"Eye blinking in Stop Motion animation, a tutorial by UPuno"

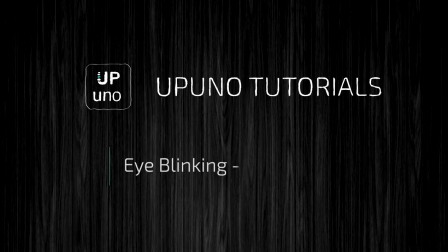Hi, I'm Noemi, and this is a tutorial about eye blinking in stop-motion animation.
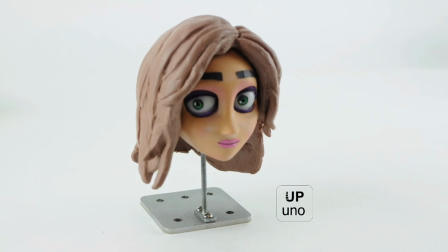Just a note to clarify that this is how we at UPuno like eye blinks, but there are other ways to do eye blinks, so please don't forget to explore.
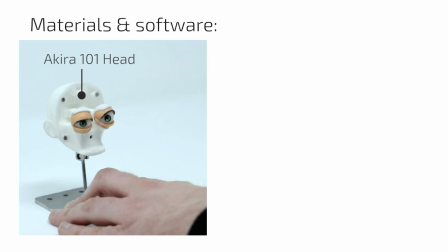On this tutorial we use our Akira 101 blank head, which has eyes and eyelids built within.
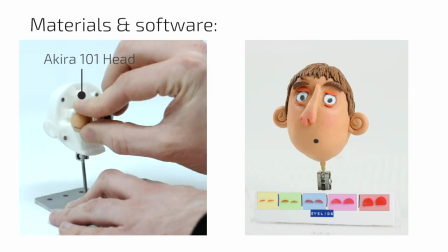However, you can follow the same steps by creating your own eyelid sequences out of clay or paper.
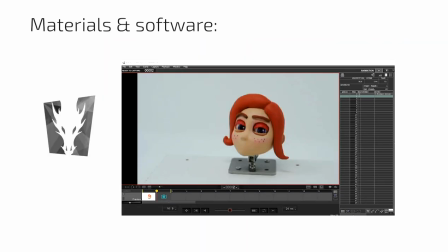We use Dragonframe as our stop-motion animation software. There's a free trial you can use. There are other free versions available if you Google for a bit,
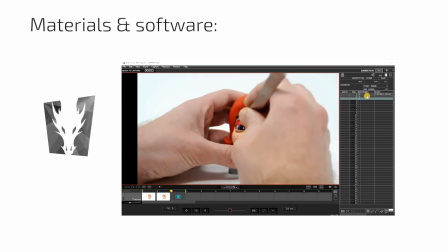but we haven't covered them as this is a tutorial about the frames needed for creating the illusion of eye blinking rather than on the software itself. Before we dig in, let me explain some key things on this tutorial. Each section or eye blink has the seconds that start and end, so if you're interested in a particular eye blink, you can skip directly to it.
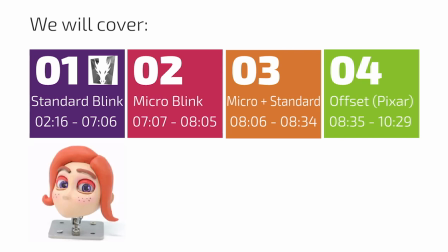So, what's on this tutorial? The standard blink. This is kind of a generic blink, hence why it's called the standard blink. To give it a bit of something, we'll also animate the eyebrows.
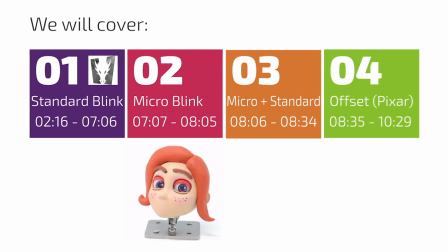The micro blink. Although this is not really a blink as the eyes don't completely close, we'll cover it as if it was, as this type of blink brings a very similar effect and is a lot faster.
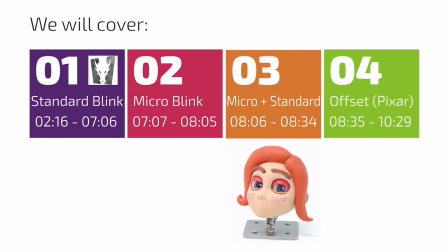The micro blink plus standard blink. This one will show you a standard blink preceded by a micro blink, giving it a particular effect. The standard will be a slight variation, so you have more options within the standard blink. The offset blink. This is where the eyes blink slightly out of sync. This is also known as the Pixar blink because Pixar uses it in many of their movies. Remember Buzz Lightyear? Well, you'll see him differently after you've learned about the Pixar blink.
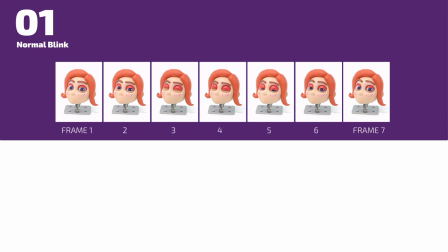The normal blink. In the normal blink, the two eyes close at the same time, animating both upper and lower eyelids. To bring more realism to the animation, we'll animate the eyebrows as part of the normal blink.
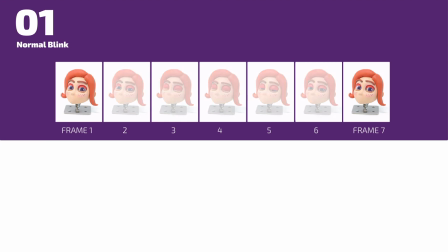The total animation requires 7 frames. Frames 1 and 7 are the same, and the eyes are fully open. On frame 3, the eyes are fully closed. The eyelids meet below the center line of the eye. The shape for upper eyelids is bigger than lower ones,
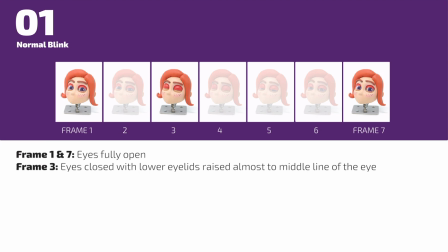but make sure that the lower eyelids are also fairly noticeable, or your eye blink will not look good. A relation between upper and lower eyelids of 60-40 would be alright. Frame 4. Eyelids compression. Upper eyelids push a bit the lower eyelids.
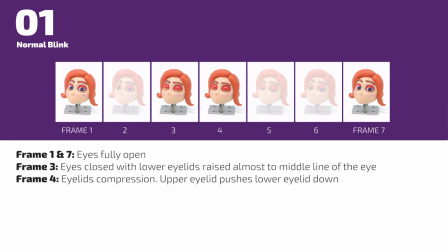Make sure you still leave some room for the lower eyelids to keep moving a bit more down for the next frame. This is very easy to do using our Akira 101 blank head because eyelids move to any position.
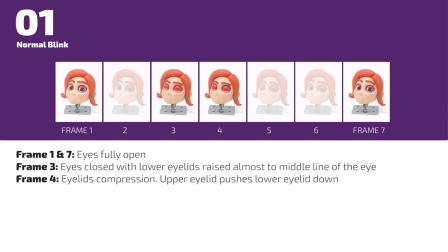But if you are sculpting your eyelid shapes, you can copy frame number 3 into frame number 4 with also great results. And you will save some sculpting time. It's very important to mention that the closing phase is faster than the opening phase,
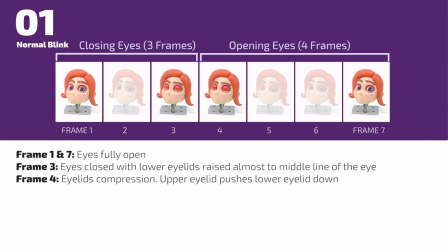so if you decide to modify these frames, please don't break this rule. Frame 2. We can now start filling the gaps. In frame 2, we start closing the eyes. We need a frame to ease out both upper and lower eyelids, so we favor the opened position.
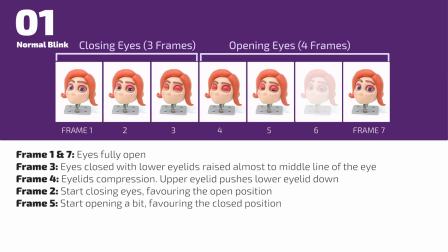Frame 5. We start opening the eyes a little bit. We ease out upper and lower eyelids, favoring the closed position. Frame 6. We open the eyes a lot more for an ease in. Only top eyelids need to move here, favoring the open position.